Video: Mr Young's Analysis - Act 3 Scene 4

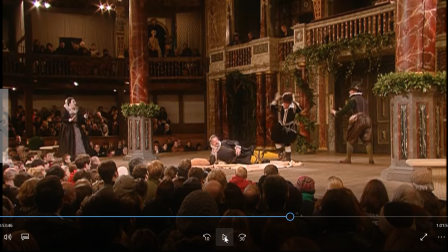1461s
And so the accusations that they're placing, and they know that they are false, upon Malvolio are incredibly serious. But being presented in this comedic way, it makes it seem like more of a joke.
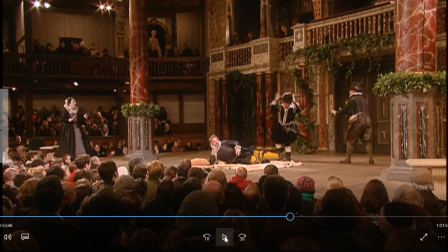1477s
That they're playing with Malvolio. But think about the actual reality of it. This is an accusation that he is the devil in an incredibly religious, incredibly superstitious world. This could mean this person would be locked up for the rest of their lives, and in this case, unjustly.
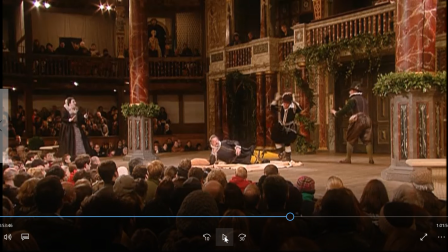1495s
Their whole rationale, their whole sort of excuse for being able to do this is that He thinks he's better than he actually is. He's trying to rise above his class. Now, that doesn't sit comfortably within the modern world, I don't think, because it doesn't seem justifiable,
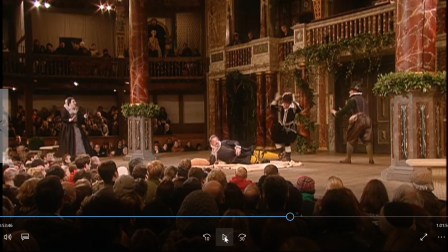1512s
particularly in an Australian society where we like to see ourselves as classless. So for a modern audience, which the Globe Theatre is, but also for a viewer in an Australian context, this interpretation perhaps doesn't sit great with us.
Gently, gently.
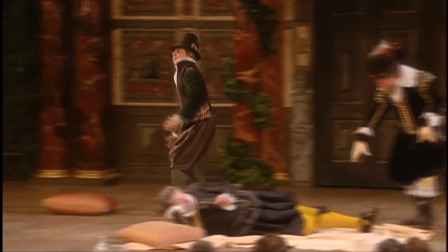1531s The field is rough and will not be roughly used.
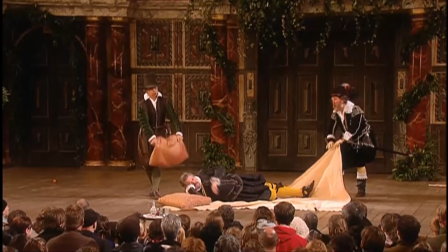1534s How now, my poor Tom, how dost thou love?
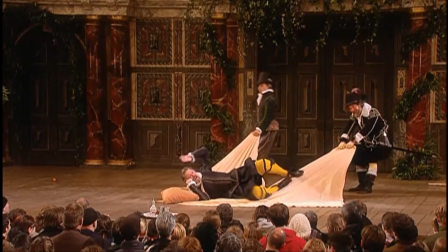1540s Sir, I bid thee come with me.
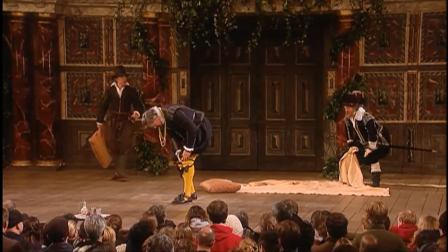1543s What man is not for gravity to play a terrific mistake to hang him foul coldly out to say his prayers,
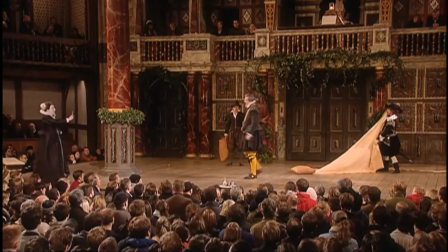1551s good to begin to pray prayers? Never, my warrant you, will not hear of godliness.
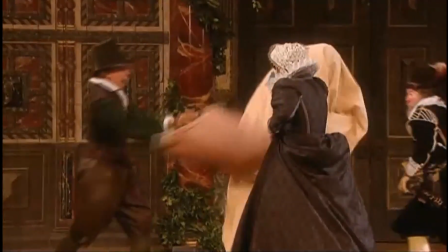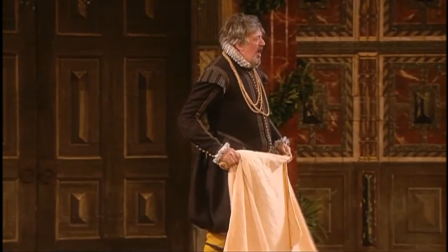1566s Go hang yourselves all!
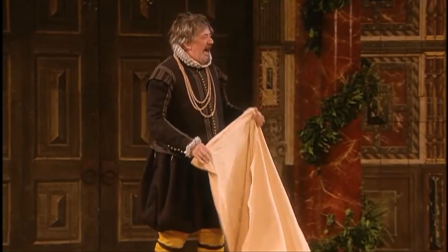1570s You are idle, shallow things.
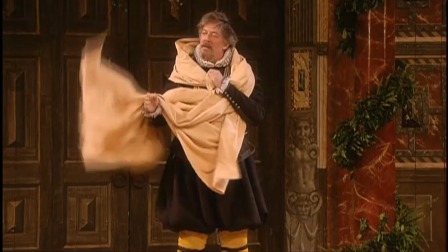1578s I am not of your element.
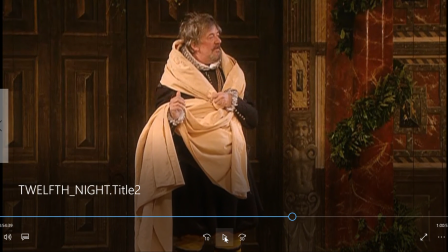1582s
Now, if you think about the prop use here,
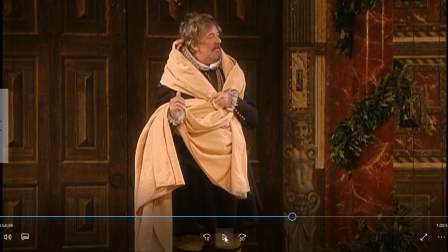1586s
he's draped himself almost in the manner of a Roman nobility. This is really impactful, and the way he delivers the line is not as an accusation or a defense. It's more as an accusation against their unfairness.
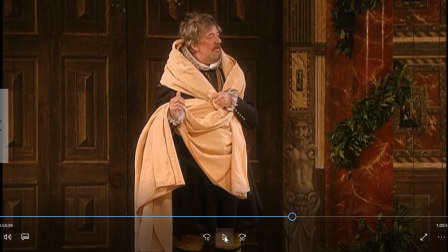1606s
It's more of a presentment of himself as deserving their respect. And so this continues his characterization as foolish and continues our push towards
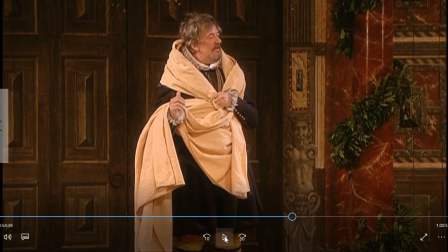1620s
us seeing him as a foolish character who's deserving of his comeuppance, rather than him saying, the line, if he was to deliver the line instead as,
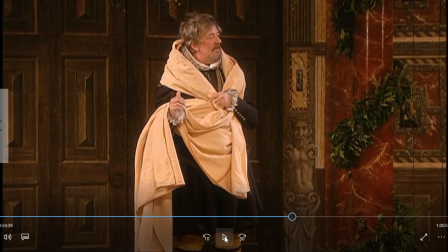1635s
a defeated character, go hang yourselves, you are idle, shallow things, I am not of your element, you shall no more hereafter, as he's dragged out, sort of as a defeated character, then that would have a completely different effect. And I think it's perfectly captured in the use of the
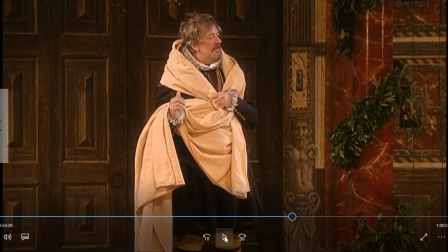1656s
cloak or the piece, the fabric, almost as if it's a royal garb rather than the thing that he's going to be tied up in.
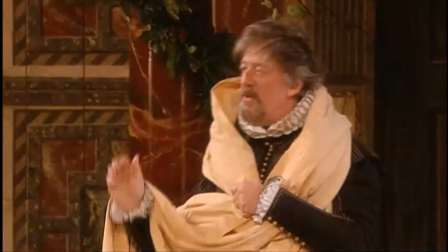1665s You shall know more hereafter.
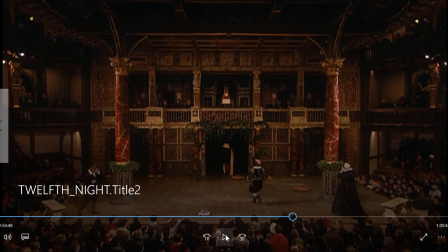1672s
And we'll stop at that point. So I want you to think about how, in this instance, those few changes,
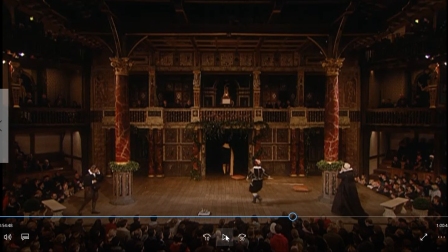1680s
that alteration in the potential characterization of Malvolio completely alters the way that we are pushed in terms of understanding or choosing to read the play.